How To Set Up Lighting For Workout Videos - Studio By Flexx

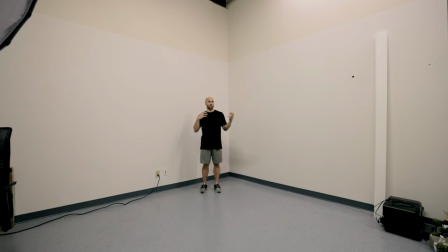They're going to be talking without any kind of extra microphones, no lapel mic, nothing on the camera just the audio right from the camera the lighting that's already existing in the space about this
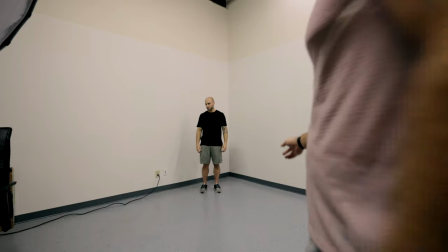distance they just kind of start from here yeah so first thing that i have the person do whenever we
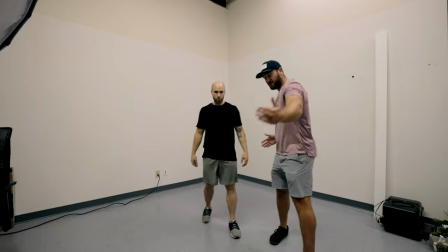come into a space is we move them away from the wall so we're shooting into the corner because we want the most depth we want to get off
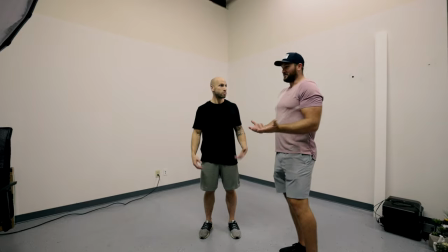of the wall just by moving off of the wall it's going to look way more cinematic yeah this is how you get that blurry background
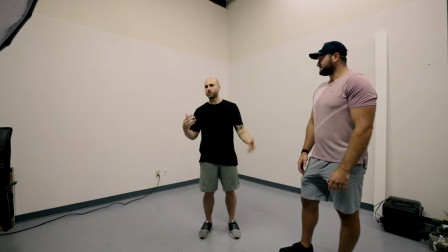effect everyone talks about depth of field. It's literally just adding some extra space behind you.
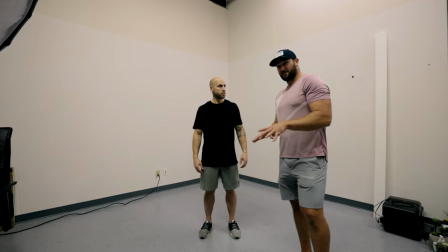And then step two to this, every single gym you're going to think of crazy, but we're actually going to turn off these lights.
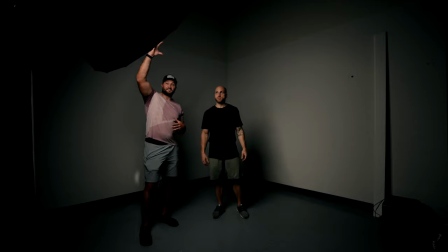Yep, makes perfect sense. All right, so immediately by shutting the lights off and just having an external light that we can control, we can see that Joe looks a significant amount better. What do you mean I don't get to do that? And then everything changes?
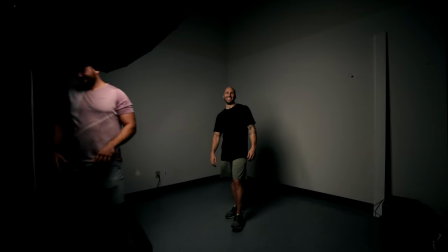If you want, you can do it again. We'll go back and forth. I can adjust how bright it is.
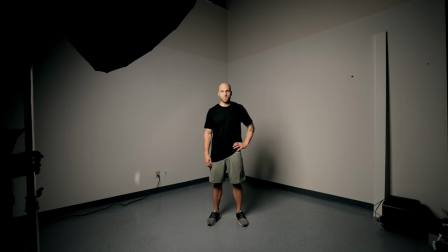So like right here, we're looking like Joe is, you know, he's obviously, the lights are turned off, but he looks like the subject.
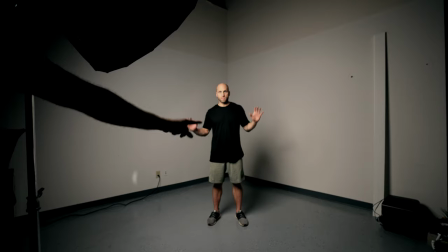So like when you look at him, there he is. There he is. So like he's definitely standing out on this image.
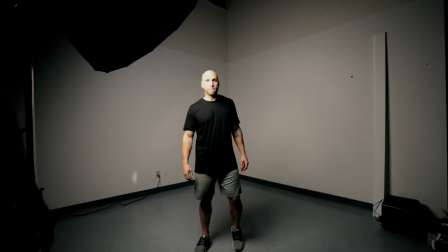We could even have him take another step forward. And now it kind of eliminated some of these shadows that were back here. So that made him a little too bright because he's close to the light. so what we can do is back this light up.
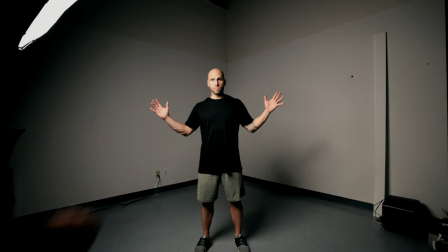It gives us a little more light into the entire image. Obviously, we've got a really wide lens on here, so we would kind of be in that area.
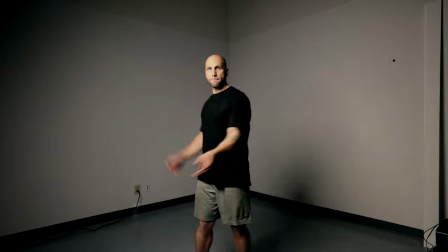And Joe looks good. Joe looks like he's going to be a fitness model on Instagram.
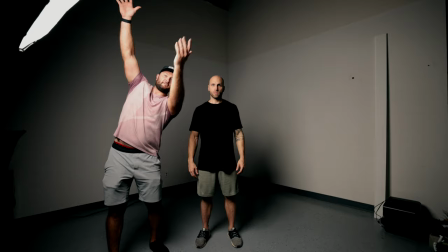We actually have this light at a 45-degree angle and above, and the reason we have this is because it looks like the sun.
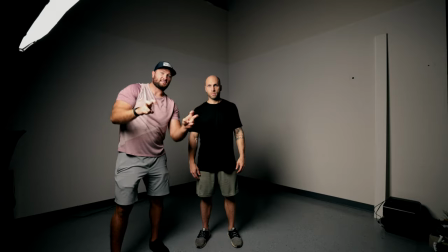So it kind of gives him some shadows on the side of his face. it makes it look cinematic so with one light this is all right this is the look i go for pretty much every time if i only have one light i do this and you're in pretty dang good shape so
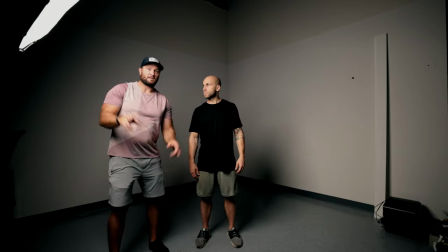we're going to add a couple more lights to try and make it a little brighter back here make it less cinematic and more for like a any gym that
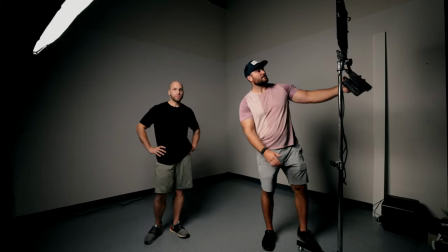wants to use it all right so the next light we're adding is the westcott so a lot of you guys have seen these led
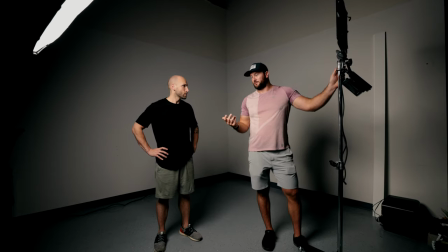panels um they're really cheap i think If you've got one, you've got a nice one, though. But I started out with just an LED panel.
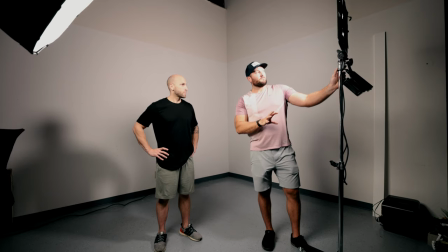And so this is a really expensive one, but, you know, it's just kind of simulating what these LED panels could do.
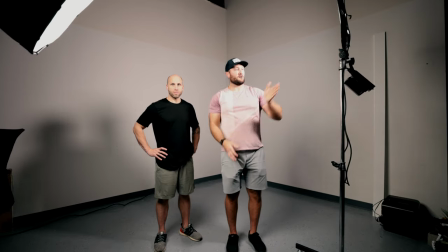So what we're going to do is we're actually going to go opposite. So if we've got 45 here, we're going to go 45 over here, just so we get brightness on both sides.
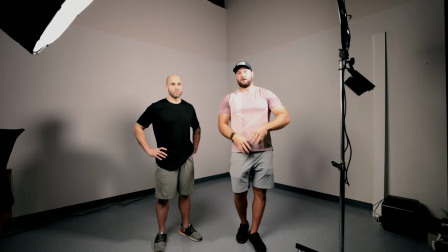It's actually going to light up the background a little bit as well. So it just gives you more of a bright feel.
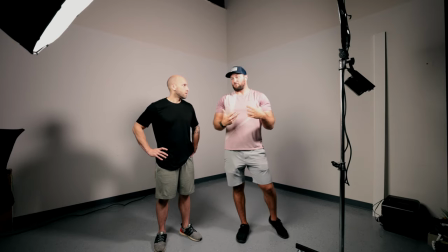You know, this is more preferred for women. Yep.
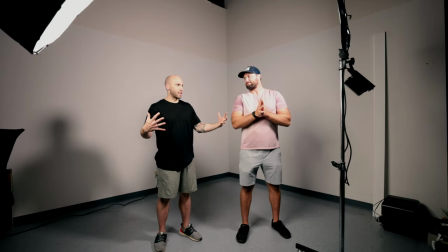Fills in more of the shadows, gives you a little less contour, but it definitely brightens up the entire look right take this in a little bit
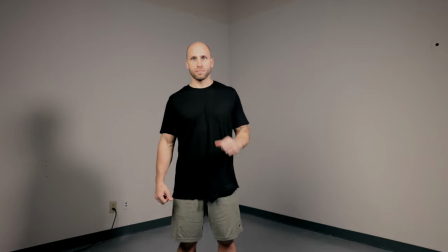that's kind of what joe looks you know if you're looking at that right there most of you guys would absolutely love that you would kill for that you know you're eliminating the flicker you have two same color lights um
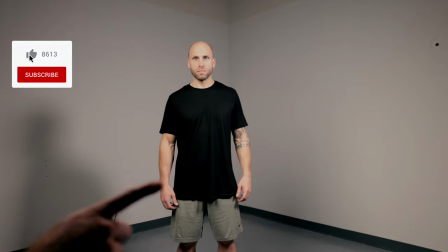everything's set up right and that looks like something you would want to see on
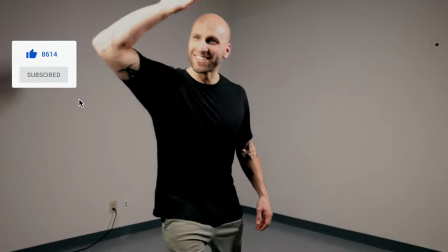i don't know i'm studio there we go that's some good training perfect all right so the last thing
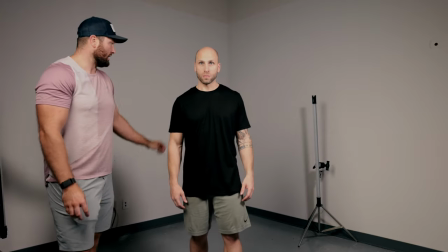and get rid of some of the shadows back here. So we're gonna do some backlighting. So we're gonna do two different ways.
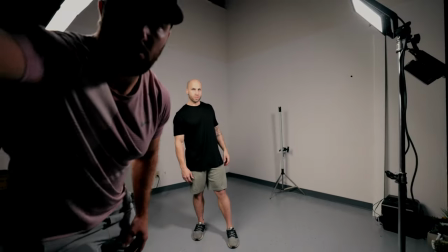I've got the Pavo tubes. We'll widen this out so you can see. So I've got the Pavo tubes over here.
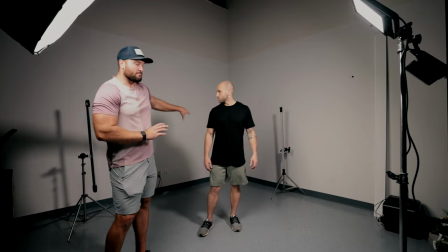And what we're gonna do is first we're gonna show it with lighting the background up and then we're gonna light Joe from the back.
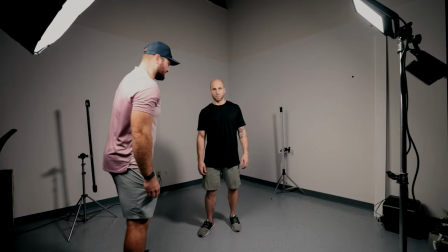So it's gonna make him separate himself even more from the background. So we'll show you both ways. Good job. You can actually see the glow too.
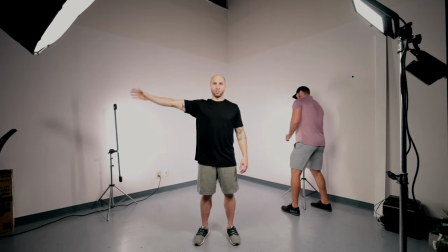Oh, that's so cool. So even when you're describing the shadows, You can literally see my hand that's just outside of that.
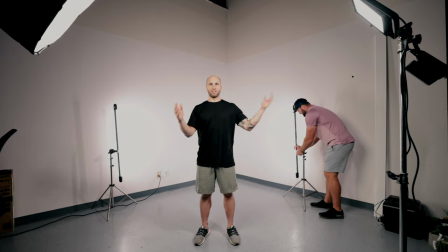So how it shows the shadow. And then as soon as I come inside here, it goes away. Yeah, so like that right there is a studio.
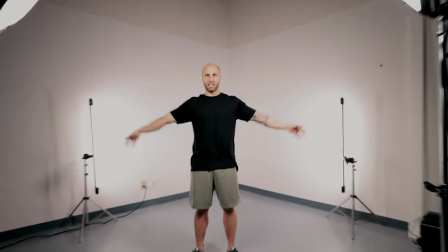So it's pushing on me a little bit. Yeah. You can see just the outer, but now all my shadows are gone.
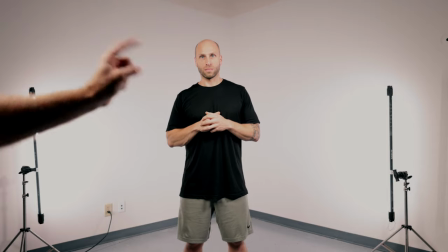Yeah. Four lights. We've got two lights on Joe filling in the shadows on both sides of his face.
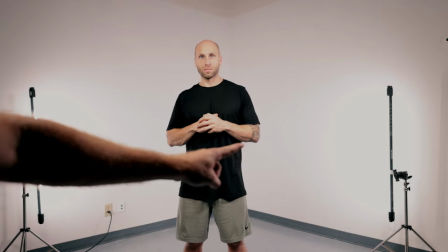We've got two backlights lighting up the background.
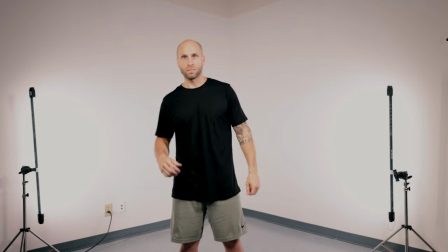That way he is able to be bright and look pleasing for the audience.
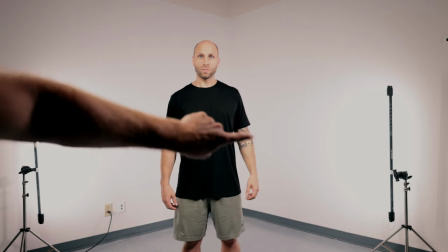The other thing we're going to do now, we're going to take those lights and we're going to flip him around and face his back.
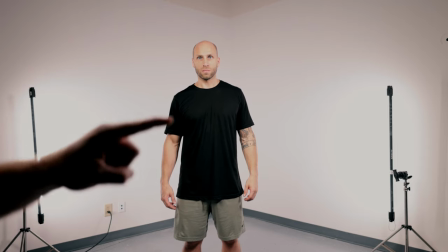So it's going to be dark behind him back here, but he's going to kind of have this glow right around him where it makes him really stand out and separate from the background.
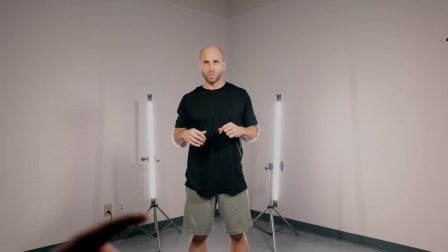So you can see he kind of separates a little bit more. I also like these because you can keep those in the image.
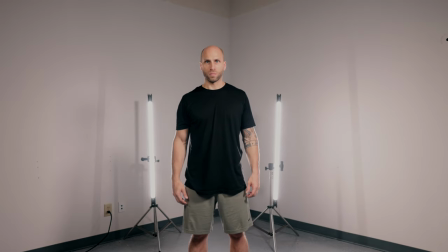If we're a little darker, so let's say we went here to make it a little more moody.
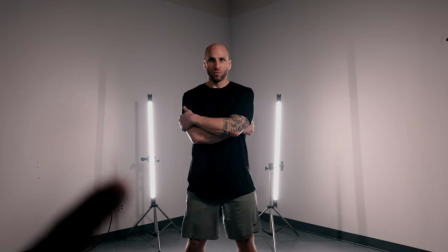So this is more of a dramatic look that helps kind of separate him with yeah this is beautiful
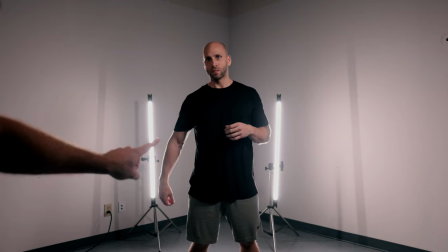for talk for photography another nice thing about these we'll do it we could change the color to any color on these so we're going to change the color to
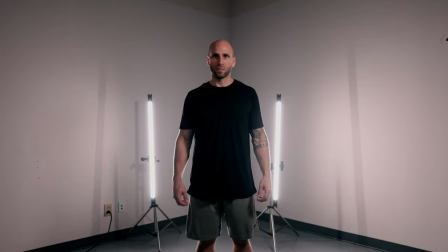Joe's colors that way it can just give it a different look you know based on if he's wearing a
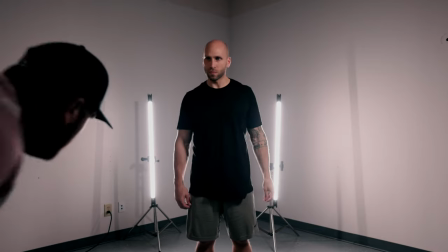certain color or wants to promote his brand a little bit so we can immediately see like
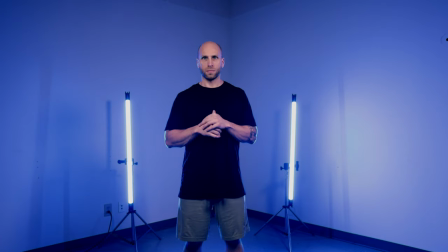completely different look I would turn one of these lights up a little brighter on one side and that right there is like a very
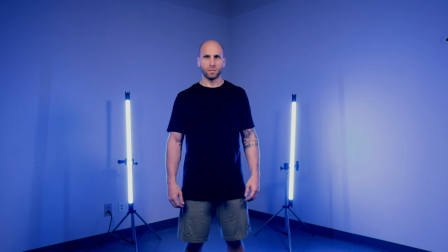moody type vibe really setting your brand apart you know the other thing we can do is move these lights in and out of the frame so you don't have to have them in the frame we can move them all over the place but just for today's purposes we're going to keep them in there so what do you have focus
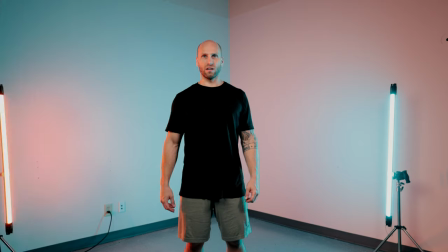peaking on like yeah so what's great is that a histogram no so this is a it's called zebras so it tells me
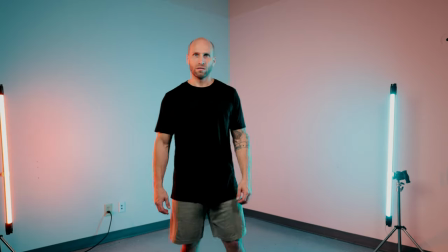when things are uh blown out got it so i can see like what's really bright and what's not the great thing about what we just showed you is that's very expensive. It's a beautiful setup. That's about $5,000 worth of lighting. So let's say we have a minimal budget and really what we can find on the cheap. So we're going to use the Westcott panel, which is an expensive panel, but it's just an LED panel like you could buy for really cheap. And so we're going to show you if you weren't able to get just one light, what should you do to make your studio look good?
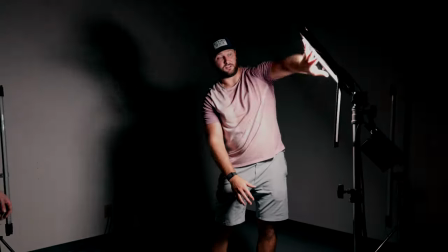So typically when you get one of these lights, you get it like this there's nothing over the top what you want to use is a panel
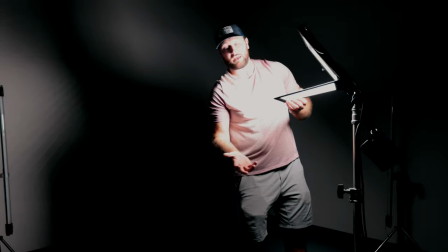like this it comes with a panel that it's called the diffusion panel and what that does it makes the light softer so if you look at me
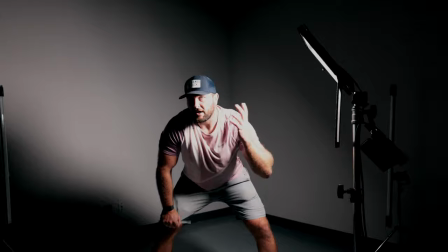here it looks very harsh it's very bright it doesn't look very appealing on someone's
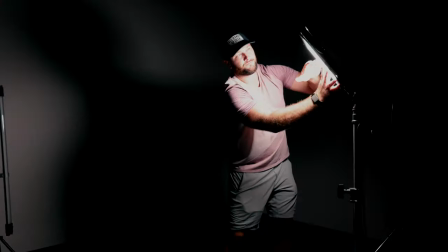face as soon as you add this diffusion it
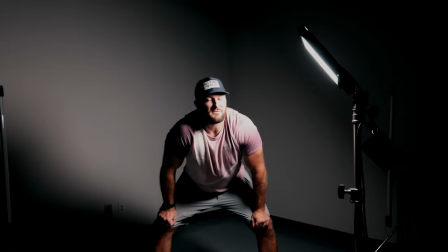makes what's called a soft light so it's significantly softer it makes things just look more
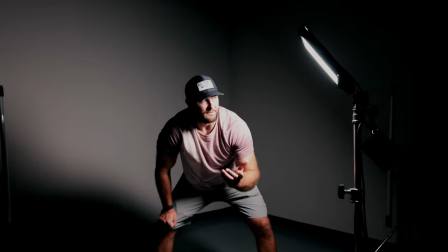appealing to the human eye and really like you want to diffuse the light as
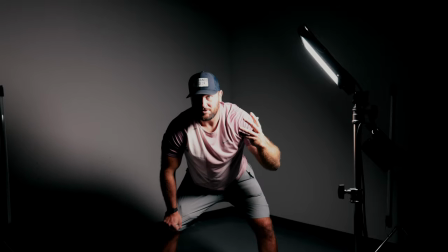much as possible so you want the light as close as possible and as turned down as possible you don't want to crank it up you want to turn it
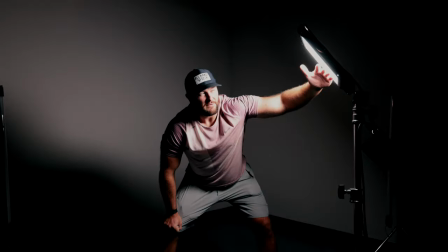down as much as possible because it looks the nicest so have as much diffusion as you can which is a soft colored panel and
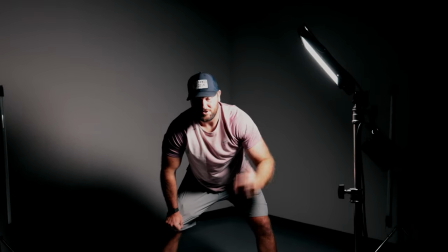then you want to turn down and as close to the person as you possibly can so i would actually have this
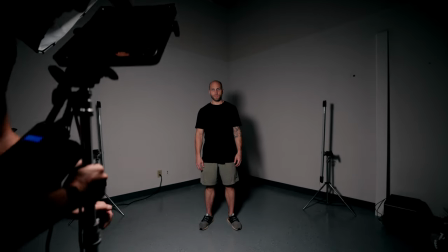thing directly in front of you almost like a ring light a lot of people know what the ring lights are.
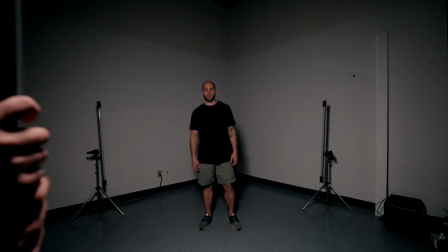That would actually put it directly in front of you and up.
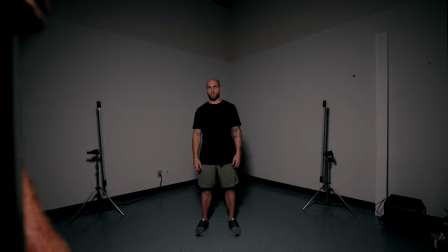So when we have it directly in front of you it's going to give you obviously the most amount of light.